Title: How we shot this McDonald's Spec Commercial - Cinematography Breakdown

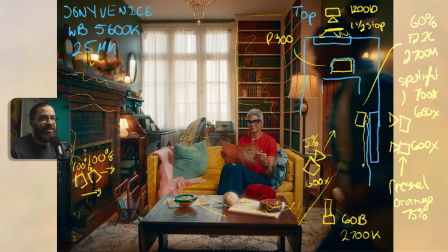(12:20)
And then in front of here, there's like a metal chainmail thing, and it's acting basically as a grid, and it's really killing the spill, and it's really localizing the lights that are in there and really giving you that feel of that warmth, but it's not too much where it's overpowering.
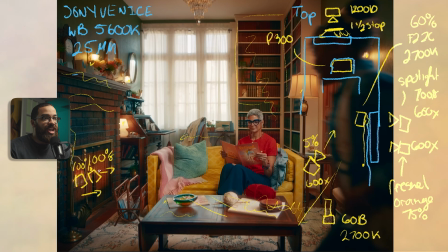(12:37)
If you had an actual fire in there, what that looks like, fire is so bright, especially with the camera we're working with, the Venice, it doesn't have the dynamic range to see that. So we kind of faked that, and we kind of tricked the mind in terms of what that's supposed to feel like.
Oh, looks like there's a fire on.
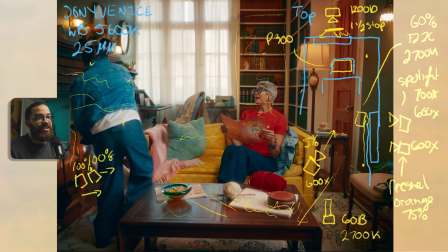(12:51)
You don't really look past that, because your main attention is going to the blocking of the characters and everything like that.
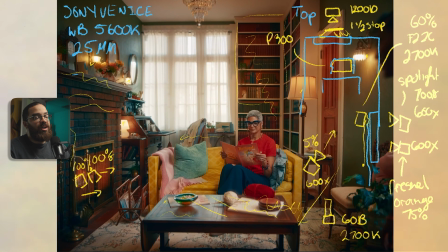(12:57)
When I look at this, I'm very pleased with the amount of contrast that I have in my subject. I know this is very small, but you can see that we have some shadow on the side of her face, but this is a very low contrast ratio, and this feels very commercial. And then you can see that she's so separated from everything else because she has so much light coming from behind her.
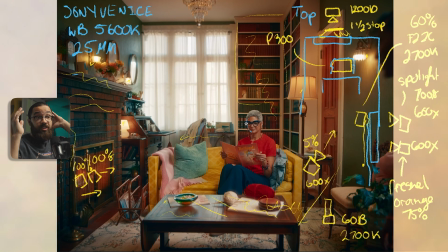(13:15)
The right side of her face, she has that 1200D with all that light from the background. And then on the other side of her, behind her head, she has those little aperture bulbs that are even separating her more. When you light these wide scenes, it's really easy to get into the trap of how am I supposed to add contrast into this?
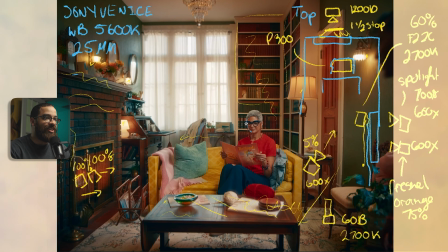(13:31)
This is really playing with your lighting directions and really dialing in of how you naturally play with the room. I knew I had a really dark side of the left side of the room, so I'm going to play with all my shadows on that side. I look at my room and say, what's acting as a natural neg? In that case, it was that whole wall as well as fireplace.
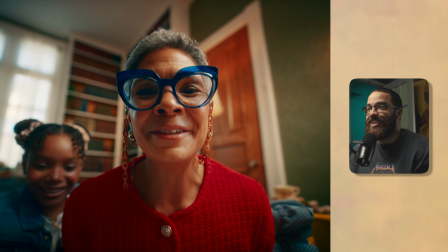(13:48)
The next shot that we're going to quickly break down is the next shot in this sequence, which is her delivering her line directly to camera.
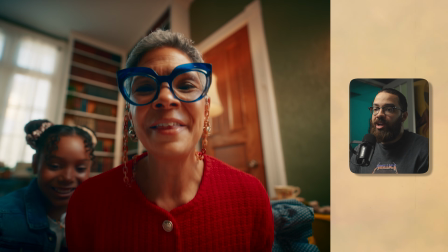(13:55)
And I love the look of wide lenses, especially with full frame cameras. I know you can achieve this look with Super 35, but this really gives you that full frame pop.
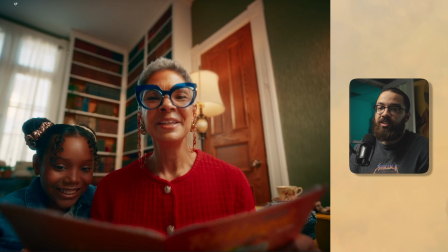(14:05)
So again, this was on the Venice, and we're using the Zeiss Supreme primes. Nothing really changed, the same white balance and everything like that, but we are now shooting on an 18mm. And we're being very intentional with her leaning in and delivering these direct lines with a super wide lens.
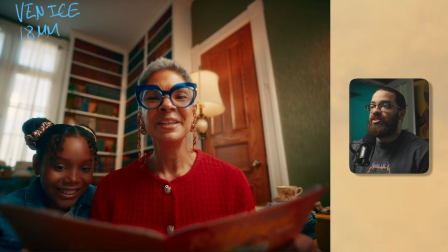(14:20)
I get this question a lot as a cinematographer, especially when shooting at specific T or f stops, and these lenses stop down to 1.8, but for this scene specifically, I was shooting at a 2.8,
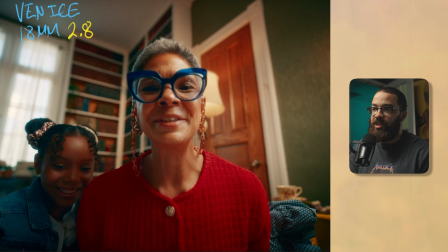(14:33)
and this was because of her leaning in. You can see some of the focus shifting towards her,
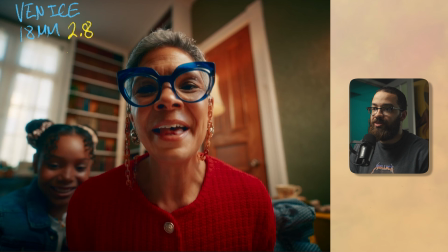(14:39)
obviously because that's a large distance she has to go into, But the focus plane here is her and the daughter,
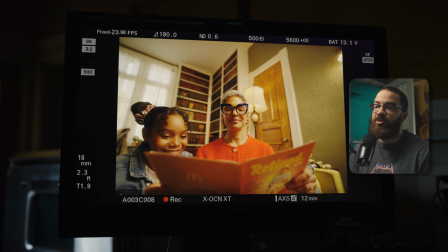(14:46)
and then we really want to focus on her with her line delivery with the actors blocking to supplement what she's supposed to be
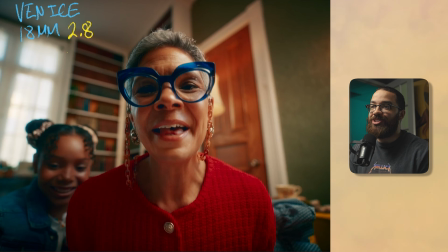(14:53)
feeling. A lot of people are like, I want to shoot on 1.3 or 1.8. But that doesn't really give you the look that you're going for. I want the whole subject's face in focus.
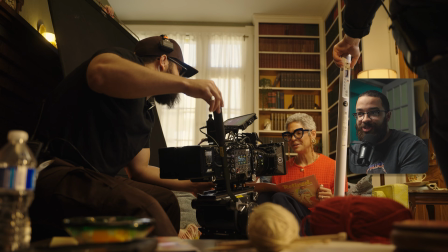(15:03)
I just don't want the nose. I just don't want the eyes. I want the whole thing. And this really helps shooting commercial like this and not having the mindset of like, I have this nice expensive glass.
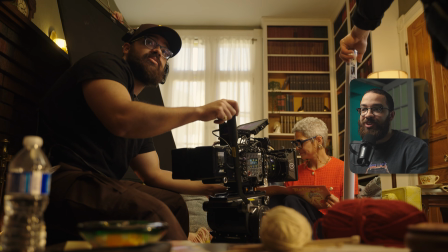(15:12)
I gotta use it till its full ability. Because its full ability really is 1 stop or 2 stops below its maximum aperture.
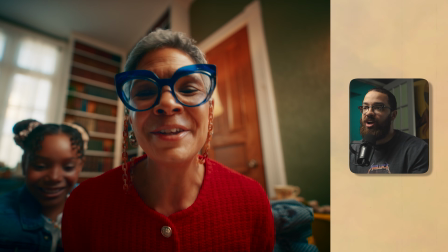(15:20)
And that gives you that nice sharpness, the crispness across the image. So this is the same lighting setup here,
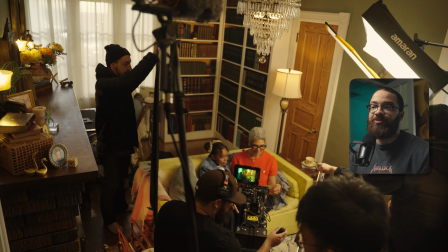(15:26)
but we just had to change a few things to add contrast as well as bring in the key a little bit more so we can get more interest in her face.
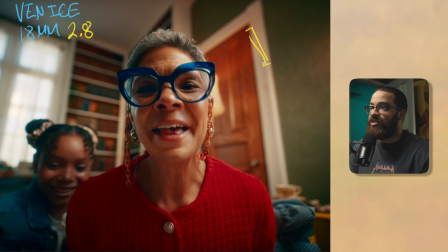(15:35)
So my main key light here is that Amaran F22C, and that is with the grid as well as double diffuse. So F22C, and this is set to 2700 Kelvin. So you notice that the lights I use outside is a mixture of daylight as well as that orange.
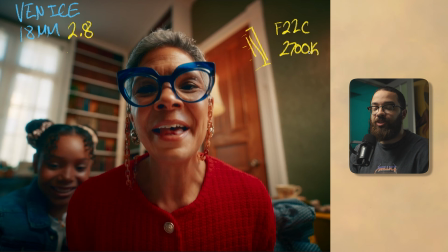(15:51)
And I really wanted to keep my key light of not keying with an orange light. I really like to keep it to CCT colors. And this is just something I really like because if you mix in like colors with this, it gets really messy. And especially with darker skin tones, 2700 Kelvin is almost always the way to go.
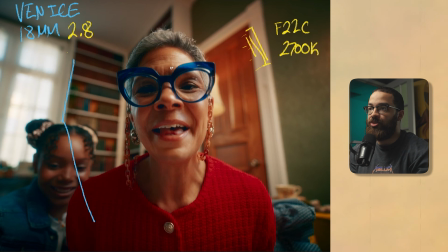(16:08)
And if we look at her face, there's a lot of contrast. And this is both color contrast as well as light and dark contrast. So if we just look at that light and dark, we have that key light source coming in here, and it's giving nice highlights to her face, and it's also very soft.
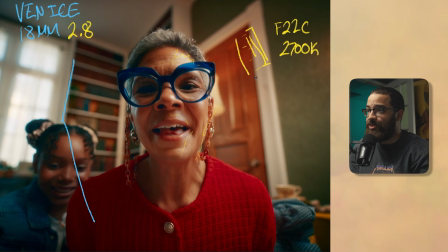(16:22)
And I forgot in front of that, I actually had that silk that I always use, and this is giving me 1.5 stops.